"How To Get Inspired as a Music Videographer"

What's up shooters Anastaz here and in this video we will be covering how to study big production music videos most commonly found on YouTube. First and foremost what are you looking for when dissecting someone else's edit? Pay attention to the number of locations, the number of performance scenes, tripod scenes,
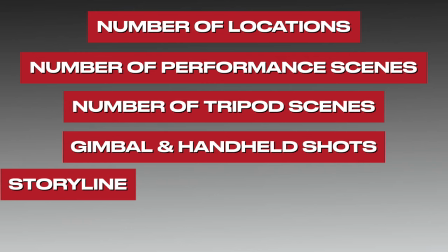16s
different types of gimbal and handheld shots, cinematography behind the storylines and visual effects.
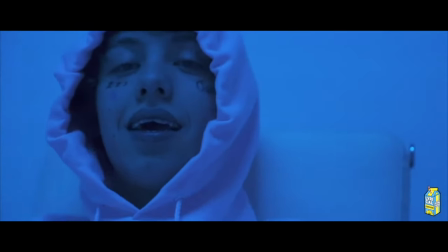22s
Let's use Cole Bennett's video he directed for Lil Xan Betrayed. Now I know Lil Xan has kind of fallen off in the music industry But we're not going for a reaction on the actual music video itself I'm going to be dissecting this video down for you to show you how a story was told in what appears to be just one Location and how Cole Bennett of Lyrical Lemonade directed a simple yet clean music video Using all of the techniques we preach in our music video course Shameless plug now one thing to take note of when you are editing music videos is coming up with creative ideas to place the artist's name and Song name title on the screen during the first seven seconds of the video As well as having the artist's name and their song title pop up creatively according to the beat of the song
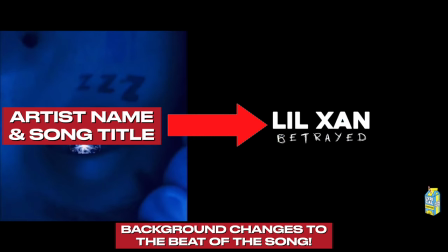Alright guys, so we got camera angle number one Lil Xan holding the camera and doing a performance scene to it Now because this is such a unique camera angle when the beat of the song hits Cole's editing direction highlights the beat drop to be a performance scene right off the hop of Lil Xan Performing with this really clean camera angle rather than having an extended camera angle as we haven't seen a performance
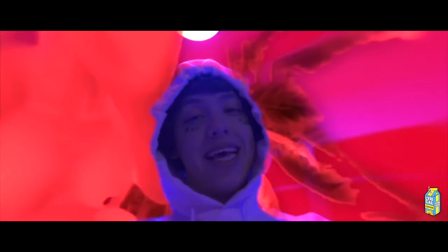93s
scene switch up for a a few lines, Cole adds in visual effects in the background to keep the viewer engaged through the extended performance scene. Camera angle number two, Lil Xan standing up against a wall that appears to be in a tight space.
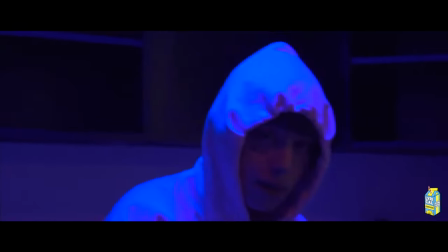Using an overhead light right above his head that casts a shadow on his eyes giving him owl eyes.
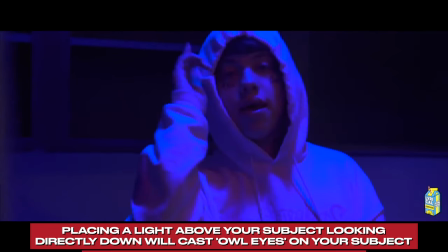118s
The mixture of the owl eyes and the psychology behind the dark color shade of blue being isolation,
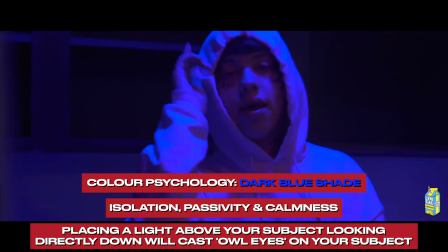123s
passivity and calmness gives the entire vibe of this video a feeling of being alone
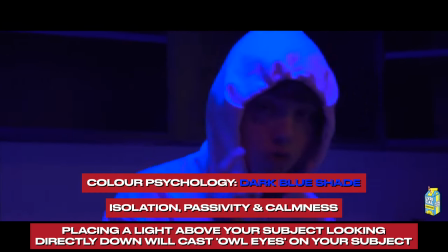128s
Which is what Lil Xan is rapping about in this song We can also note that this appears to be a handheld
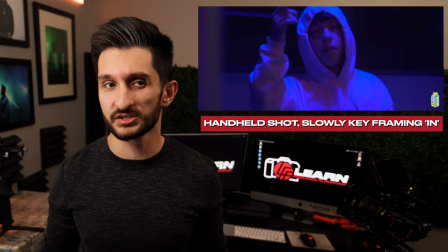134s
shot slowly tracking in on Lil Xan's movements and using a wall as a foreground throughout the shot One other thing I want to mention about camera angle number two
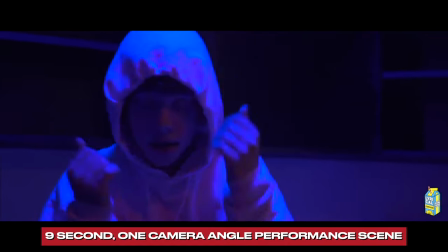142s
is this camera angle Performance scene is also an extended and very long performance scene So Cole added animated hearts falling down the screen that
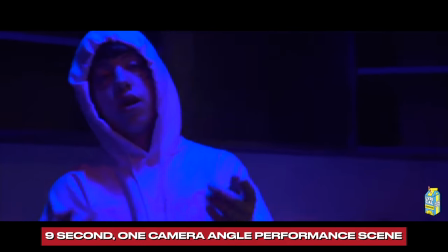150s
sort of go along with the lyrics Again, being a slow handheld movement shot, he breaks this 9 to 10 second performance scene up with a tasteful amount of animation.
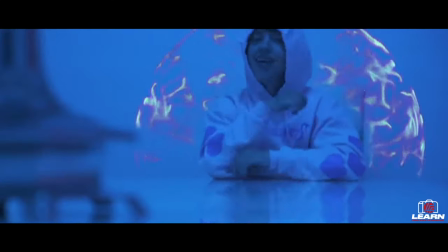161s
I also noticed that when watching this video a few times over that Cole was probably a little creatively burnt out and accidentally
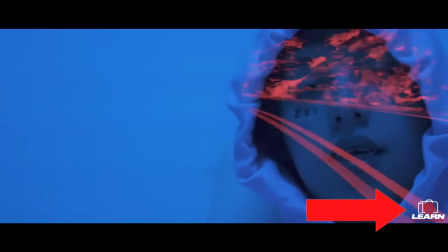166s
placed a different watermark logo in the bottom right corner of the screen right above the clickable subscribe button. Oh what? That's our Learn Freelance Filmmaking logo. Damn, shoutout to Cole Bennett for tossing in a little easter egg in one of his edits. I guess I could also mention that this video is one of 200 music video lessons found in in our online music video course that's built for freelancers like yourself. If you wanna learn more about our course, click the first link you see in the description of this video. And guys, we really do spend a lot of time producing these free YouTube videos to help educate up and coming freelancers like yourself to level up your video game. If you could do this a solid by hitting that like button, we're really trying to get this video to 500 likes because this type of music video tutorial hasn't even been touched on on YouTube yet. And by liking the video, it helps this video reach other filmmakers Who could really use this information to level up their game now moving on to camera angle
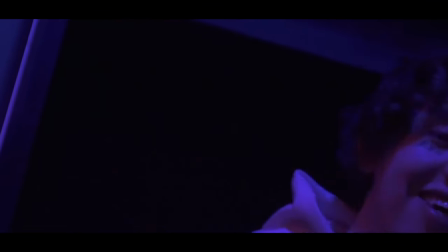215s
number three Slightly pointing the camera up towards Lil Xan at a tight camera angle where I'm sure Lil Xan was directed to sway his head Back and forth to which Cole punches his lens in just far enough so Lil Xan's head sways in and out of frame
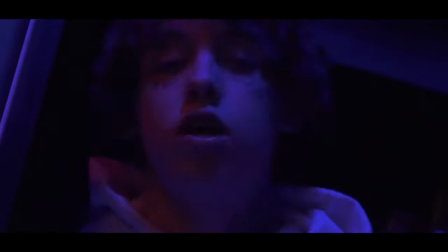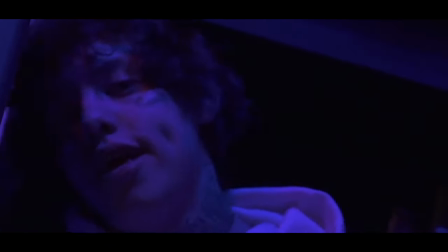235s
A noteworthy b-roll shot I want to mention is the shot where Lil Xen's feet are hanging in the top half of the screen and all you see is the
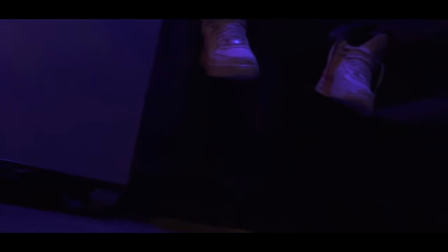242s
floor on the bottom of the screen while Cole keyframes in on the frame with a slight twisting motion to the left.
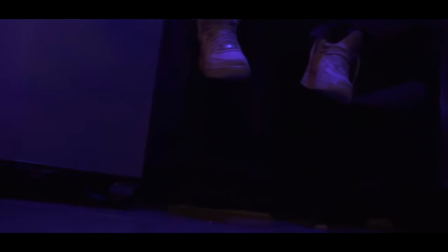250s
This b-roll shot breaks apart the performance scenes and transitions to a new environment. Camera angle number 4. The table shots are now introduced with a performance scene which appears that Cole had his camera sitting on top of the table filming Lil Xan
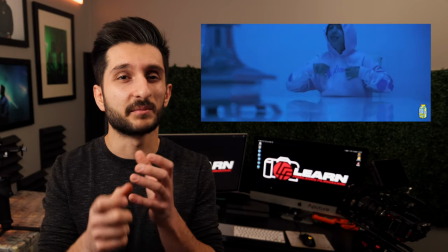264s
singing along to the song while Cole pulls focus back and forth from an object on the table to Lil Xan But take note that he's pulling focus to the beat of the song which is super creative
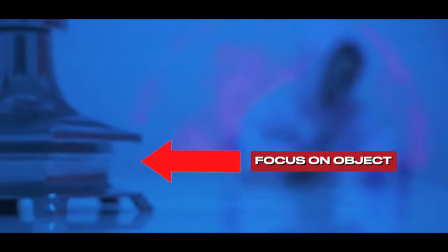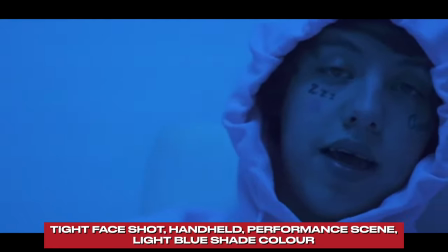279s
Camera angle number five close-up face shot with a lighter shade of blue with a very slight handheld natural motion I said she gay, still into me, said she hate- Camera angle number 6, now we punch out to a wider angle focal length with Lil Xan's feet kicked up on the table.
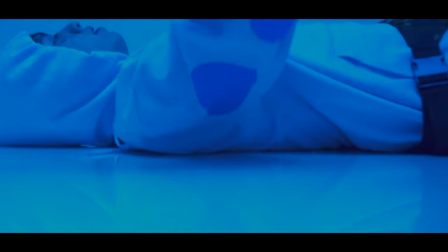294s
Camera angle number 7, we have another stationary keyframing in shot, most likely off of a tripod, and this one is a little unorthodox.
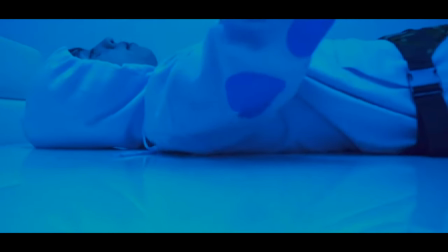303s
Considering the song is moody and eerie, the awkward angle of Lil Xan laying down and not having him in center frame really fits the vibe of the song and the music video. Notable performance scenes to mention, for every line of these 4 back to back performance notice the keyframing.
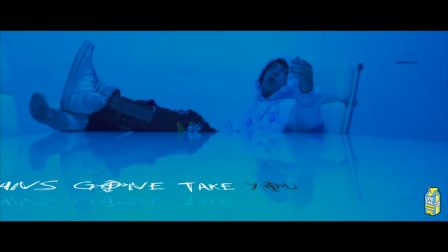317s
The first scene keyframes in on the chorus, and the second, third, and fourth scenes keyframe out slowly.
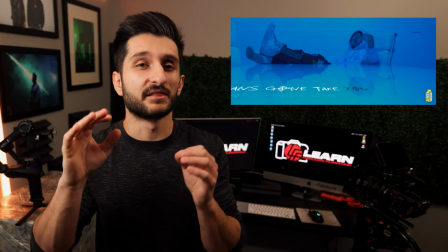324s
The keyframe in on the first scene of the chorus, and the following three performance scenes all keyframe out,
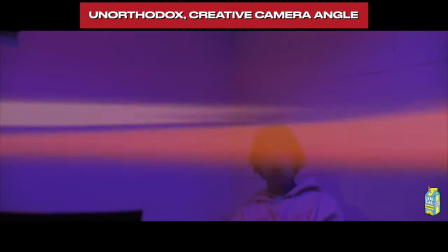330s
which creates a smooth look and transition from scene to scene. Camera angle number eight, Lil Xan in the bottom left of the screen with a ton of open space and purple color palette. Camera angle number nine,
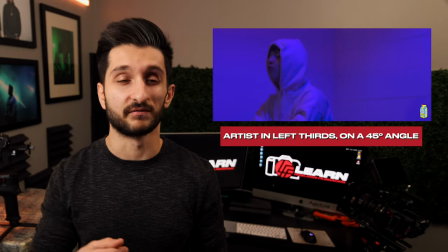341s
another unorthodox shot where Lil Xan is now in the left thirds on a 45 degree angle facing away from the camera doing a performance scene. Very, very unorthodox, but it looks super dope and it just fits the vibe of the music video. Again, very, very unorthodox, not something I would think of because it is so kind of against the rules of filmmaking, but you know, music videos you can let your creativity run wild.
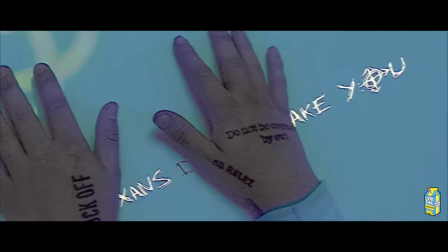366s
Now three b-roll shots I didn't mention were the cup of soup in the microwave, Lil Xan's hand with animated lyrics behind them on the table, and the tap water running in the sink. Cole sprinkled maybe four or five B-roll shots into this entire video, yet it was still so engaging. And by the looks of it, this looked like it was all filmed in one location, but still had nine different camera angles for performance scenes.
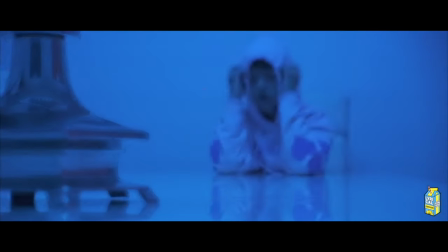389s
Cole Bennett, from my understanding, from studying his videos, implements a lot of handheld and tripod shots, more than gimbal or steadicam shots. I feel he only uses certain techniques of filmmaking that make sense for the environment and shot he's looking for. Okay, so an amateur music videographer's approach at this video would be to film a few performance scenes at 24fps and a few B-roll shots for slow motion cutaways, which in my opinion would butcher the final edit due to the fact that you're handcuffed to one location and aren't maximizing location to its
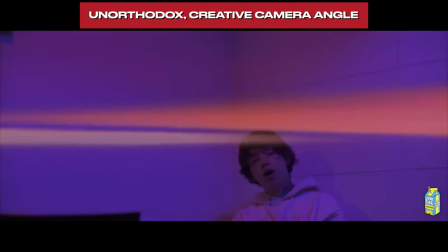418s
full potential. Not to mention, I picked up on a lot of unorthodox filming techniques and compositions throughout this music video edit, and guess why? That's totally okay because the beauty of music videos is that there is no right or wrong way to film them Which in my opinion is why music videos are such a saturated area for filmmakers to tap into most important takeaway of this video and Dissecting other people's music videos is that you can now have a better understanding of how to dissect the work of your local Competition so really when you're dissecting videos all you really want to look out for is how these filmmakers are composing their shots being able to pick apart whether the filmmaker is using a handheld gimbal or tripod shot the number of locations and the continuity between scenes as well as their lighting techniques and before you leave remember guys if you don't subscribe to the channel please do so as we sink a lot of time into providing our viewers with free videography tips to help you take your filmmaking game to the next level we appreciate you guys for checking out the video and we'll see you in the next video peace